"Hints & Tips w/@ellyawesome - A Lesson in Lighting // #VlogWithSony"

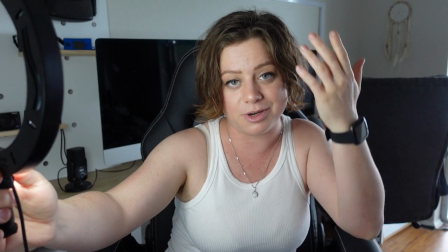[3:56]
What filmmakers usually do is pick a side of the face they want to lighten up so that there's shadow on the other side of the face and often
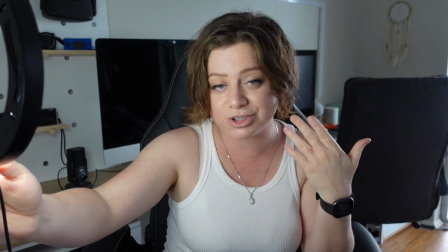[4:04]
raise up the light to create shadows under the jaw line which is just more flattering for everyone I get a double chin so I really
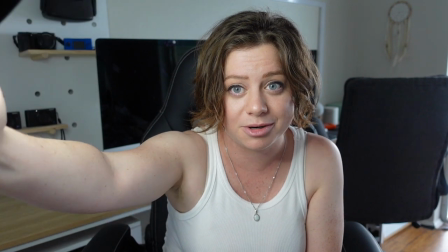[4:12]
try to do that when I can so this is what I kind of had it like before now I'm going to raise it up and decide and
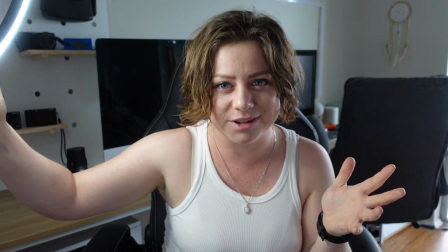[4:21]
this is kind of like a more dramatic lighting situation that a lot of youtubers have often getting these like shadows on this side of the face
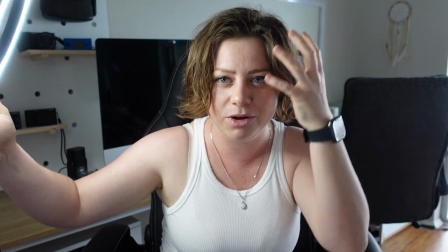[4:29]
it makes it more dynamic I'm more separated from the background because my whole body has all these dynamic shadows and parts to them.
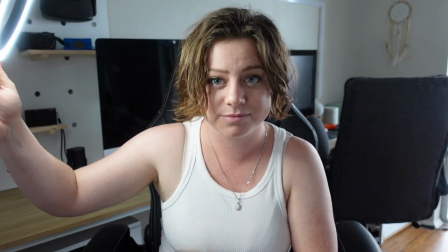[4:36]
If I just like turn off my key light here I'm kind of flat.
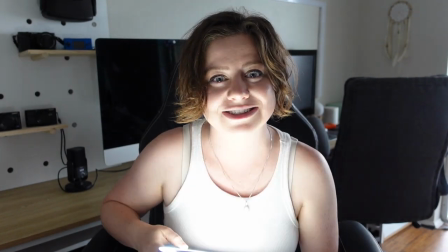[4:42]
If I go down you never want down you never want underneath because you just get that spooky like ghost story situation.
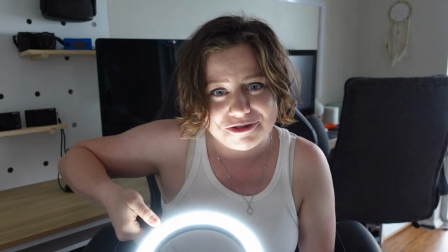[4:51]
I mean you can do that if you're going for that effect but not for vlogging. Look look at this is so unflattering.
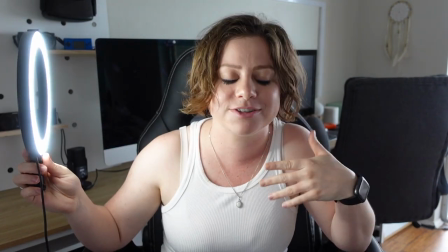[4:58]
So generally high and to the side. anyway to show you the full effect now I'm gonna have to put this on a tripod over here to the side not
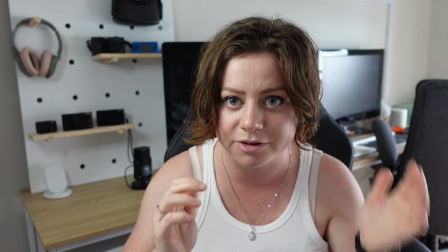[5:05]
right I'm gonna just bring this over here you've got that little bit of backlight and now what a lot of youtubers do is they
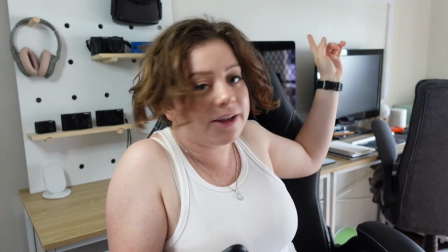[5:13]
add in some color I have a LIFX beam above me I'm gonna turn that on
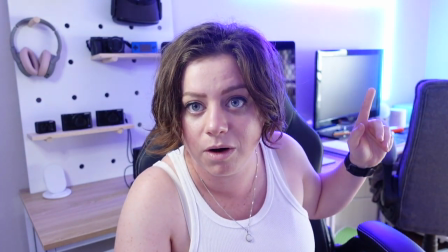[5:19]
whoa it's really bright
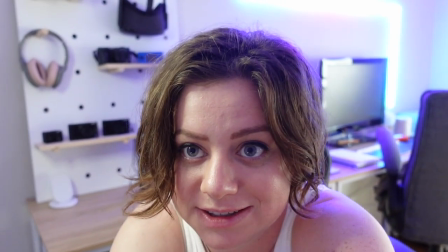[5:24]
just gonna adjust the frame now so you can see it I need to make my chair higher really
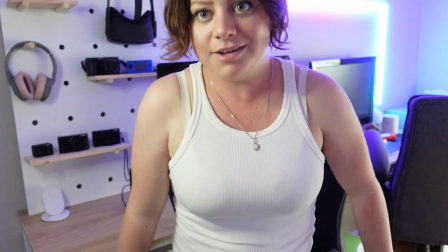[5:30]
I need a pillow this short little thing yeah I'm liking that a lot I even
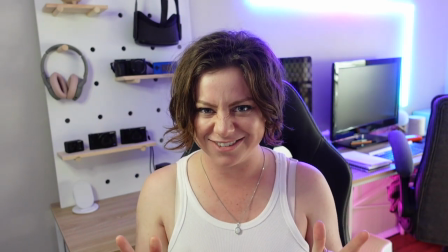[5:36]
have one under the desk there we go we got a bit of glow but how does that look that's pretty nice I'm gonna just dim this light a little
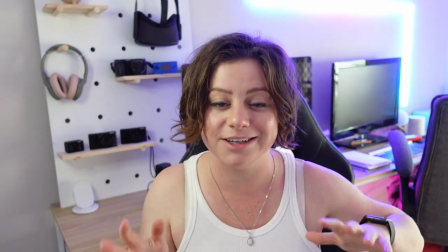[5:43]
bit now the last thing I'm gonna do is experiment with my fill light and my backlight hopefully if I put this down I'll be
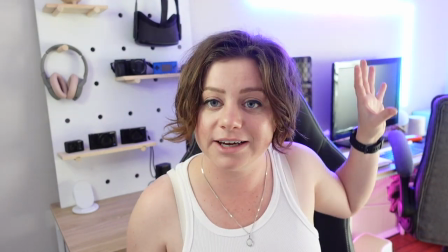[5:50]
able to make these colorful lights stand out more and still light up my face well
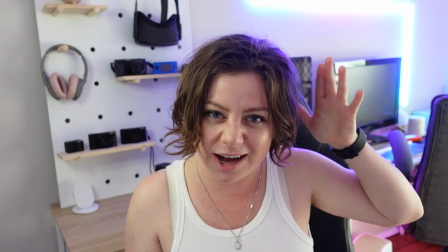[5:54]
and hopefully get a bit of a backlight actually now on this beam.
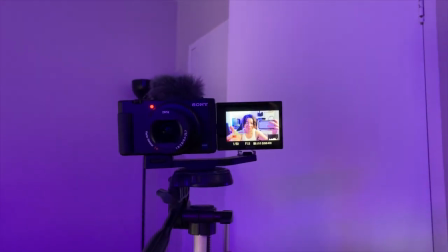[6:01]
I think that's pretty cool. So we've just got our simple vlogging setup here with the Sony ZV-1.
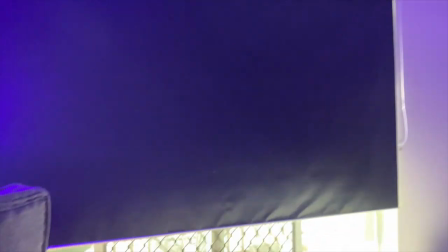[6:07]
I have my ring light on the side of that. Over here I have the blind almost all the way down my beam light.
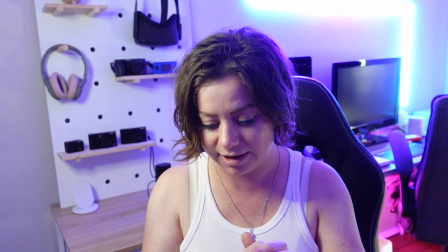[6:17]
I've actually noticed that the LIFX is a bit bright on the beam.
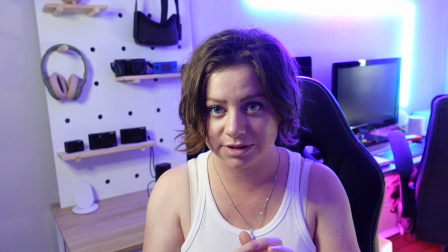[6:22]
I'm going to bring that down because it's like overexposing the background a bit.
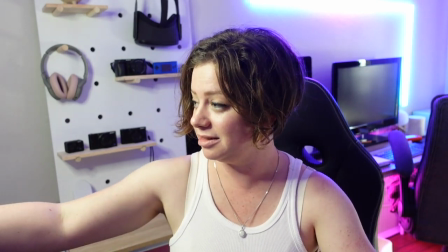[6:29]
If I was being fussy right now, things I would change. This light is a bit bright still on my face.
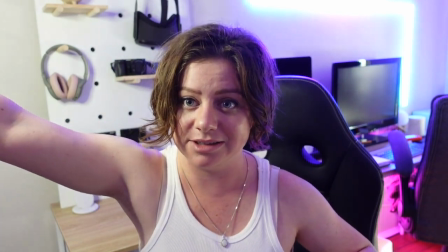[6:36]
It's really bright, so I'll just turn that sideways a little. This light isn't quite being captured correctly.
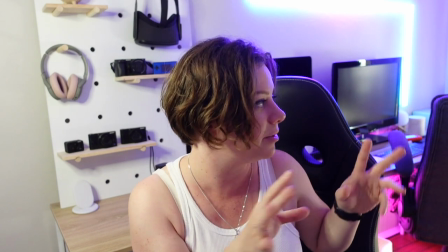[6:42]
It's just a bit off, so I would tinker with the settings of my camera to make sure everything is exposed properly just overall.
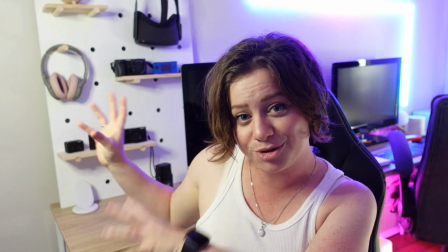[6:49]
I would add color to this side of the room as well to have it balanced.
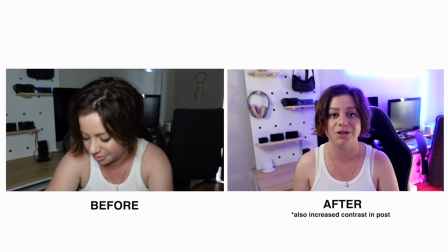[6:54]
Now that I've completed this lighting setup, I want to address the fact that you can of course film in the dark when it's night time.
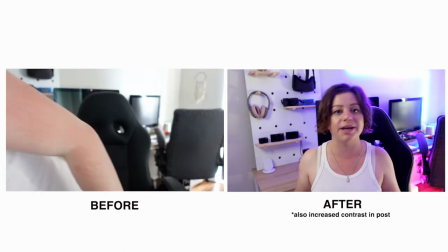[7:02]
I used to do this all the time and I achieved good lighting by either just putting a big softbox light or a
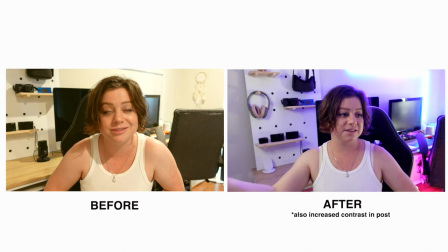[7:09]
ring light like so in front of my face on one side and even the other side because I had no real good feel. Like My room lights were also yellow and it just looked gross. So I had a white light here and a white light here and that was how I lit myself. It wasn't dynamic, it wasn't that pretty, but it looked bright and the video quality looked good. So I went with it. And a lot of my older videos on my YouTube channel Ellie Awesome are shot like that. So the simple way to recreate this look when you don't have any daylight to work with would be to get a fill light. So you need three lights if possible, and you can use lamps.
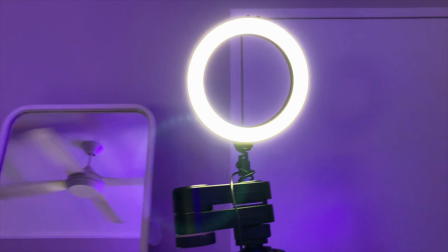[7:46]
That one I kept showing in the background that's stupidly pointed up into the air, that's often used as a fill light too. So do research three-point lighting and grab yourself some affordable lights.